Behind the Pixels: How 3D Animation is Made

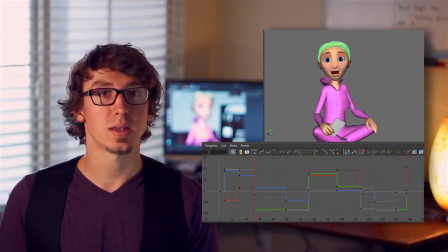4:10 In the computer, actions are roughly outlined with the essential poses needed to tell the story in that specific shot.
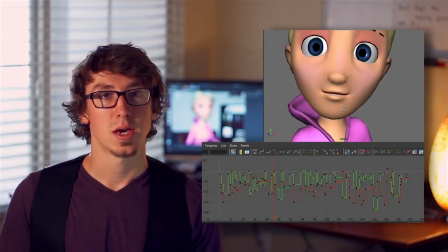4:18 In between poses, break down the actions and continue refining the character performance.
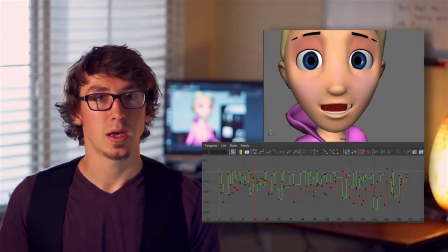4:24 At this point, the animation is still choppy, so splines are added to smooth out the motion.
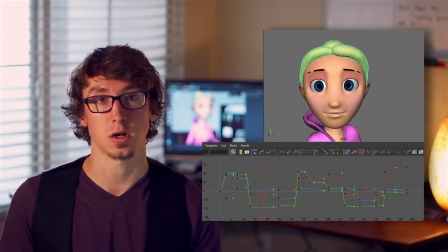4:30 The majority of the work is in tweaking those data curves to really bring the character to life.
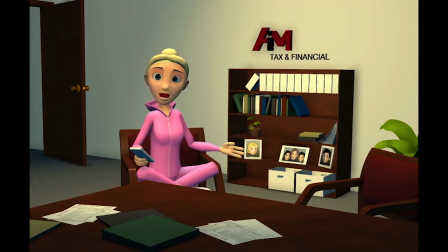4:35 You know, I was thinking, maybe I'll get enough to go to the Bahamas. Or maybe I'll buy a jet ski. I don't know, what do you think? Oh, I should tweet about this!
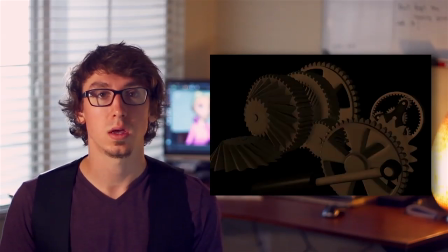4:47 Lighting enhances the colors, shapes, and textures in a scene. Realistic 3D images are achieved only with good lighting.
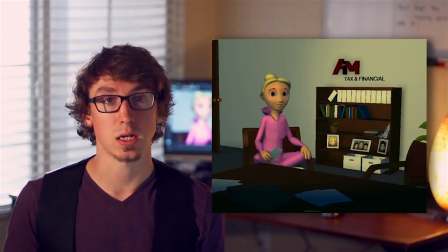4:55 It also sets a mood and directs the audience's focus to help tell the story.
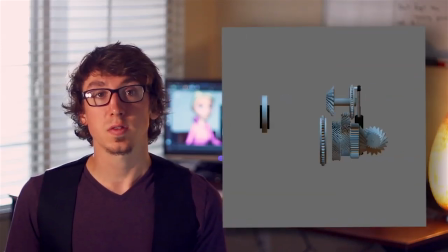4:59 To understand 3D lighting, just think of a photography studio inside the computer.
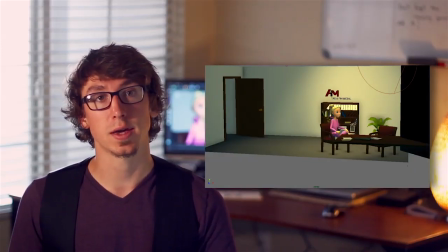5:04 Lights of different size, color, and brightness are positioned around the characters and environment, and a virtual camera captures all the images.
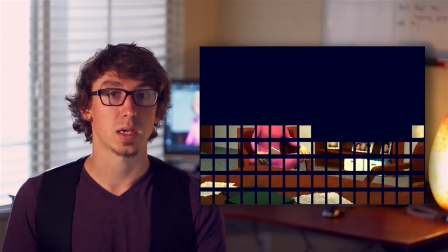5:14 Finally, the last stage is rendering. This is the process of calculating the light rays bouncing around the scene, reacting with the shaders,
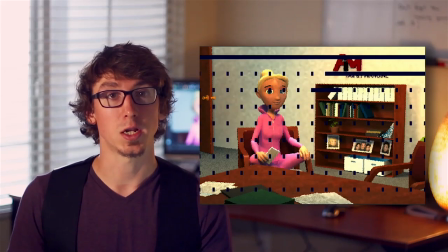5:23 creating shadows, and ultimately reaching the camera to create an image.
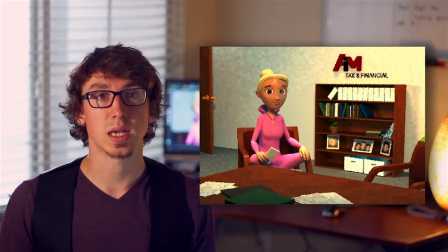5:27 This is a very computer-intensive process that can take hours or even days for a single frame. Large animation studios have thousands of computers rendering around the clock in order to create a feature film on schedule. In the end, even with all the computers and technology behind 3D animation, all that matters is telling a good story that connects with people. That's what makes Disney and Pixar films great, and that's why I love what I do.